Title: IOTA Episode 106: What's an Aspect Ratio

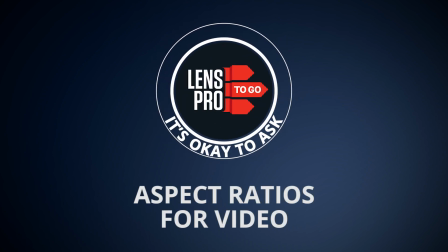0s
Hey everyone, Greg here with LensPro2Go, and in this episode I'm going to cover the most used aspect ratios with when and how to use them.
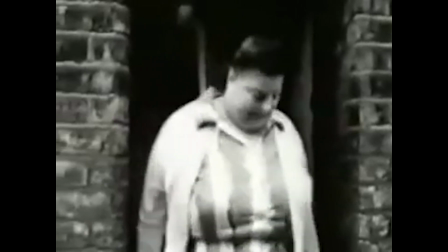7s
First, a little history on it. Back in the day when motion pictures were only being shot on film, the film had a native aspect ratio of 4x3.
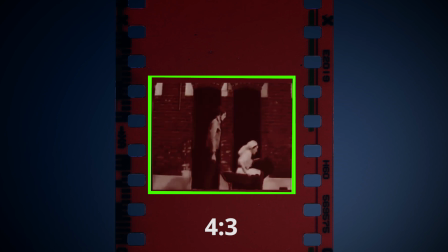15s
This was the standard for decades. Then a few things started to change.
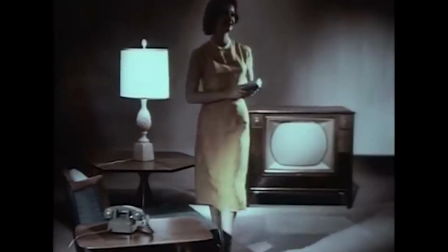19s
TVs started to become popular, and they used the same 4x3 ratio, and theater attendance dropped.
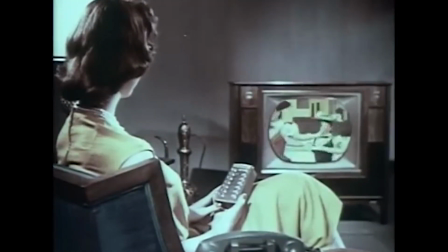26s
So the studios needed a way to get people back to the movies. One way of doing this was offering something people couldn't get at home,
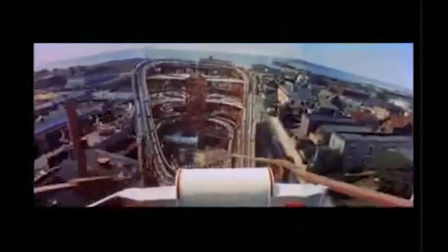33s
a much wider frame, which gives a closer perspective to what the human eye perceives.
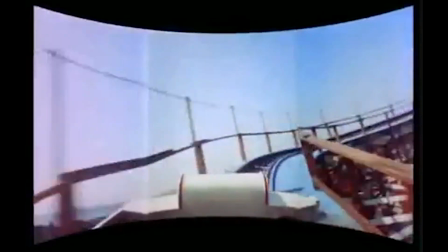38s
This widescreen look took off, so the next challenge was that they needed to find a way to optimize the process.
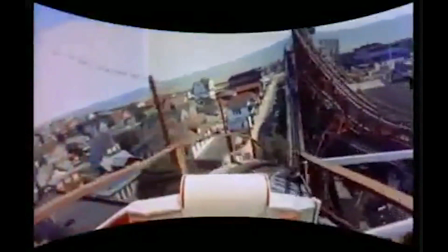45s
There were two main ways that you could get this wider screen. First, the Cinerama, which used three cameras in one,
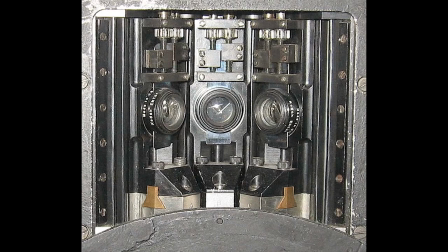52s
side by side, all recording slightly different angles, and then projecting it through three different projectors.
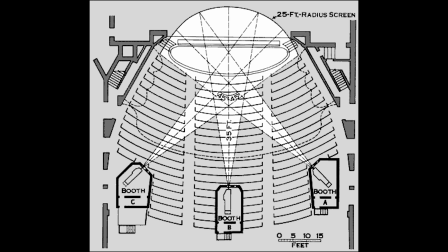58s
This method worked, but it wasn't practical, cheap, or time effective.
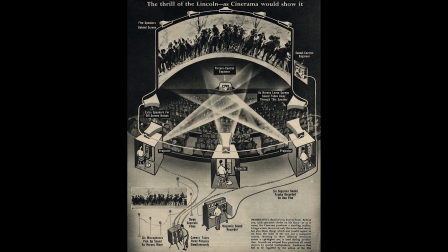62s
But there was another way to get the widescreen image, and it was a lot less complicated than the Cinerama method.
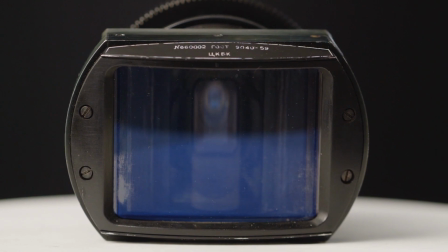68s
Come in the introduction of anamorphic lenses.
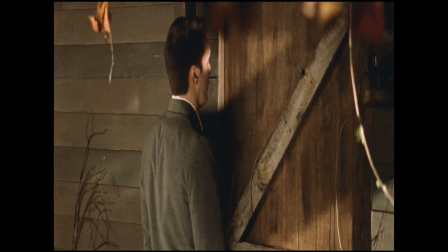71s
Anamorphic lenses are designed to squish the image horizontally so a wider field of view could be captured on the 4 by 3 ratio of the film stock,
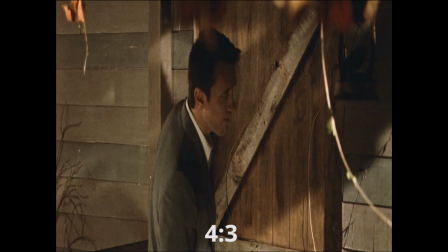79s
then projected back through another anamorphic lens to be de-squeezed for presentation,
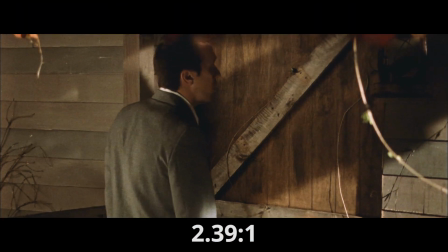84s
with ratios between 185 to 1 to 239 to 1, depending on how much the lens was squeezing the image.
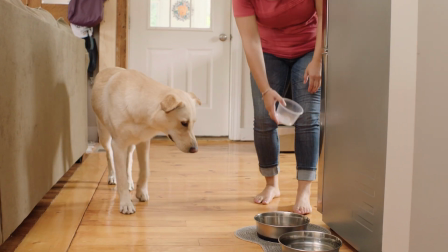90s
Now, jumping forward to today, these ratios are still being used with the addition of 16 by 9 for HD.
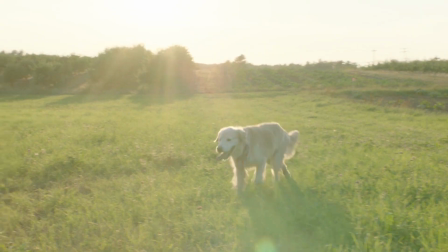97s
This is probably the most common aspect ratio today. It's the standard for household TVs and many computer monitors.
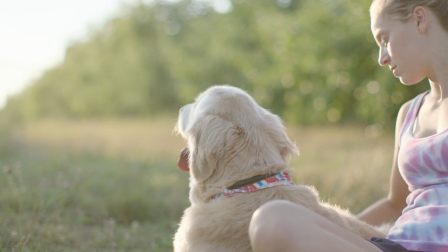103s
Also, most cameras today shoot in a 16 by 9 aspect ratio, with the exception of certain Sineway cameras that you can change the ratios to be more similar to traditional film.
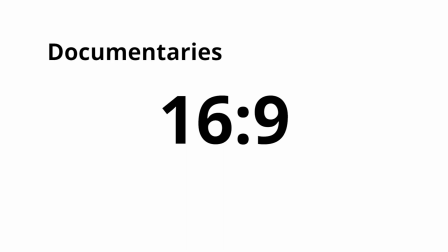113s
16 by 9 is a great ratio for documentaries, commercials, and most TV shows.
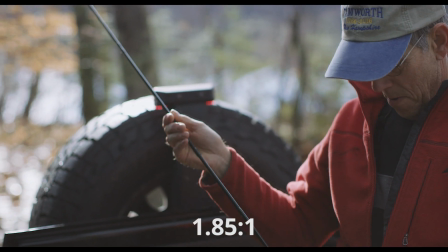118s
Next is 185 to 1, which is very similar to 16 by 9, but slightly shorter on the height.
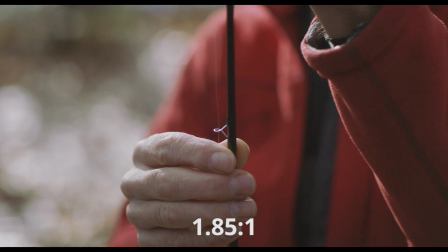124s
Many big-budget TV shows that are shot on higher-end cameras use this aspect ratio because it's
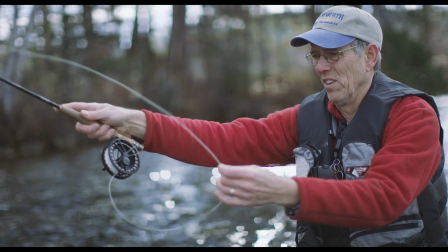129s
a good compromise between the 16 by 9 HD and the 235 to 1 widescreen.
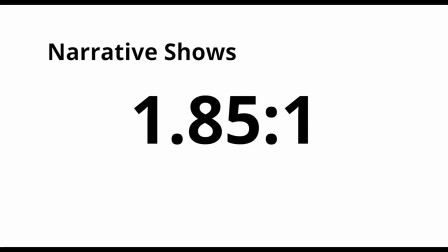135s
This ratio is great for narrative scripted shows that want a more cinematic look but don't want to go ultra-wide.
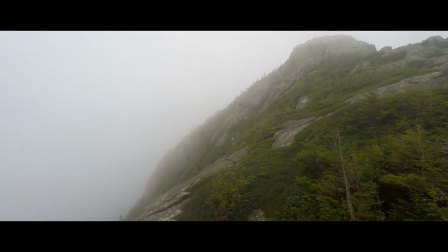141s
Lastly, the very wide aspect of 2-3-5-1.
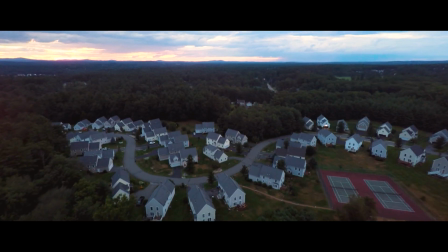144s
It's very appealing to so many filmmakers, and almost anything will look more cinematic in this aspect ratio.
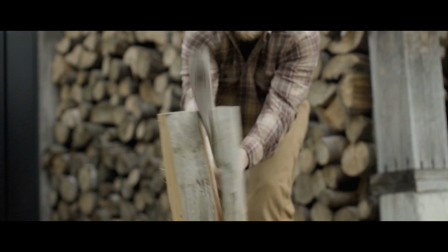151s
Going back to the origin of widescreen, we see this aesthetic coming from the anamorphic lenses and cinemascope, and we have been trained to associate it with high-end feature films.
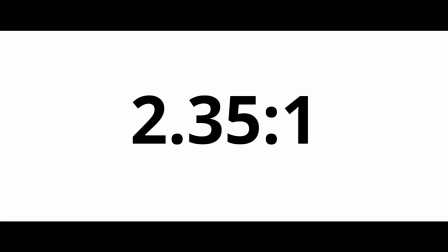160s
Therefore, this ratio is great for theatrical releases of narrative short films and features.
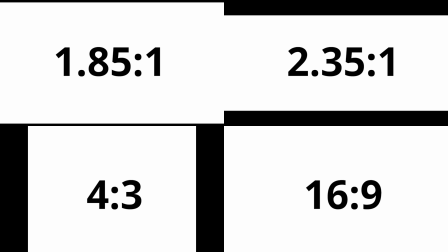165s
Try playing around with different ratios on your next shoot. You might find one that could serve your project better.
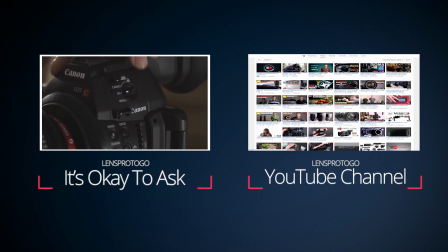170s
That's all I have for you guys today. If you have any questions on aspect ratios, leave them in the comments below.
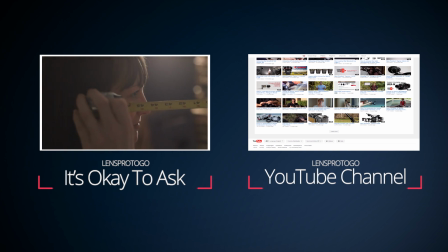174s
And also let me know what your favorite ratio is to shoot in. Don't forget to like, subscribe, and check out the rest of the videos in our IOTA playlist.
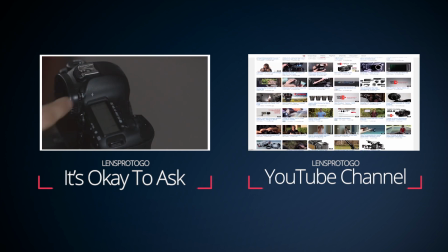181s
As always, happy shooting.